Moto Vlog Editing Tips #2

Stop the bike, walk over there, take your helmet, set it down someplace, you know, compose a shot with a tree in it there, let it sit for a little while, and then pick it up, put it back on your head, and when you get home, cut that into, hey, look, that's a nice shot. Which brings me to another technique that you can use, and that is using a remote audio, okay? And what I mean by that is I use a Zoom, and it's in my pocket, and I have a lavalier microphone, and that's where I take my sound. Now, it's a little bit of a hassle because when you go to edit it, right, you have to match or sync the audio to the video, and sometimes it does what they call slip. So you have to slide it around and get it right? But I think it's worth it because you can do things like this. Here, I'll show you.
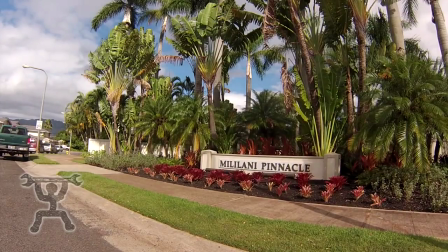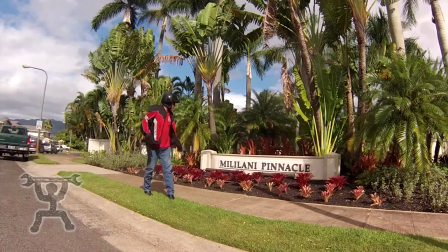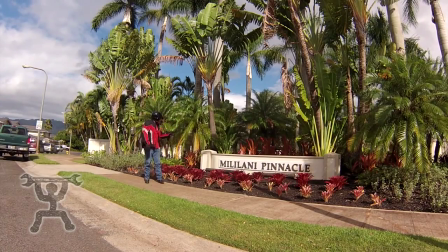5:32 Hi, I'm here at Mililani Pinnacle, and evidently there's a big point on the earth, and this is where it converges.
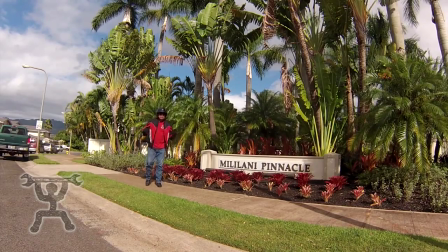5:43 So happy to be here.
Now, the thing about this is I can be this far away, speak at my normal voice, and you can see me.
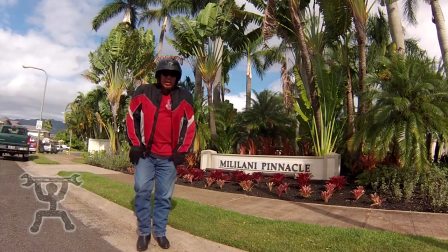5:50 And I can approach the camera like this. In fact, I could even do this and go, hey, how you doing?
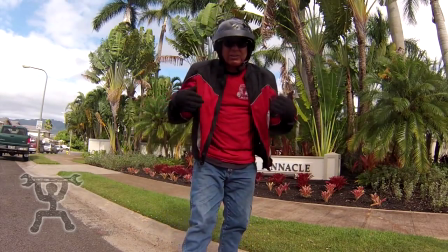5:56 Now, without this, it kind of sounds, you know, like this.
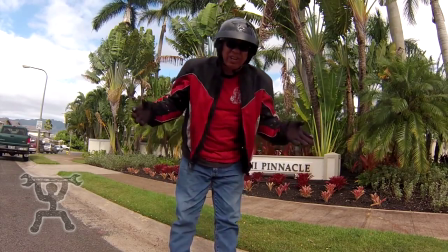6:01 Okay, I'm going to talk here a little bit. Can you even hear me? It's tough, okay? And that's where a remote mic comes in. So now, let me show you another little technique. I call them natural editing points. Coming up on a light here, and I want to show you what I mean about natural edited points, okay? Now, so many motovloggers will pull up to a red light and then just sit there, and you have to wait at this light with them. Well, here's a way to make a light seem like it's 2 seconds long. Here's a red light. I pull up to it.
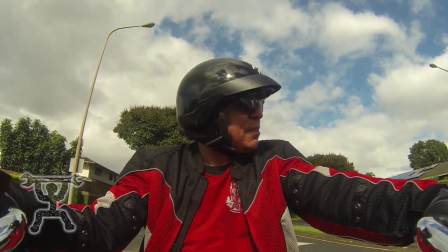6:56 Now here's the key. I turn my head. From there, I cut to that camera.
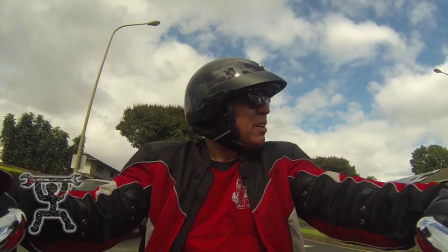7:02 Okay? Then you edit back to this. Okay? Now let me show you what that looks like cut together.
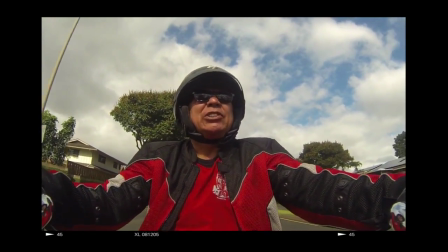7:18 I stop.
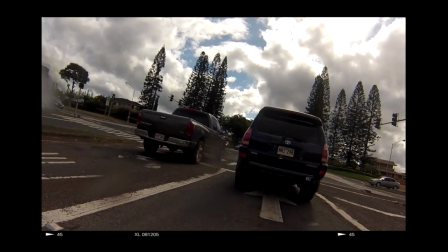A natural edit point. Look for it. So there you have it. Hope these are helpful. Thanks for watching.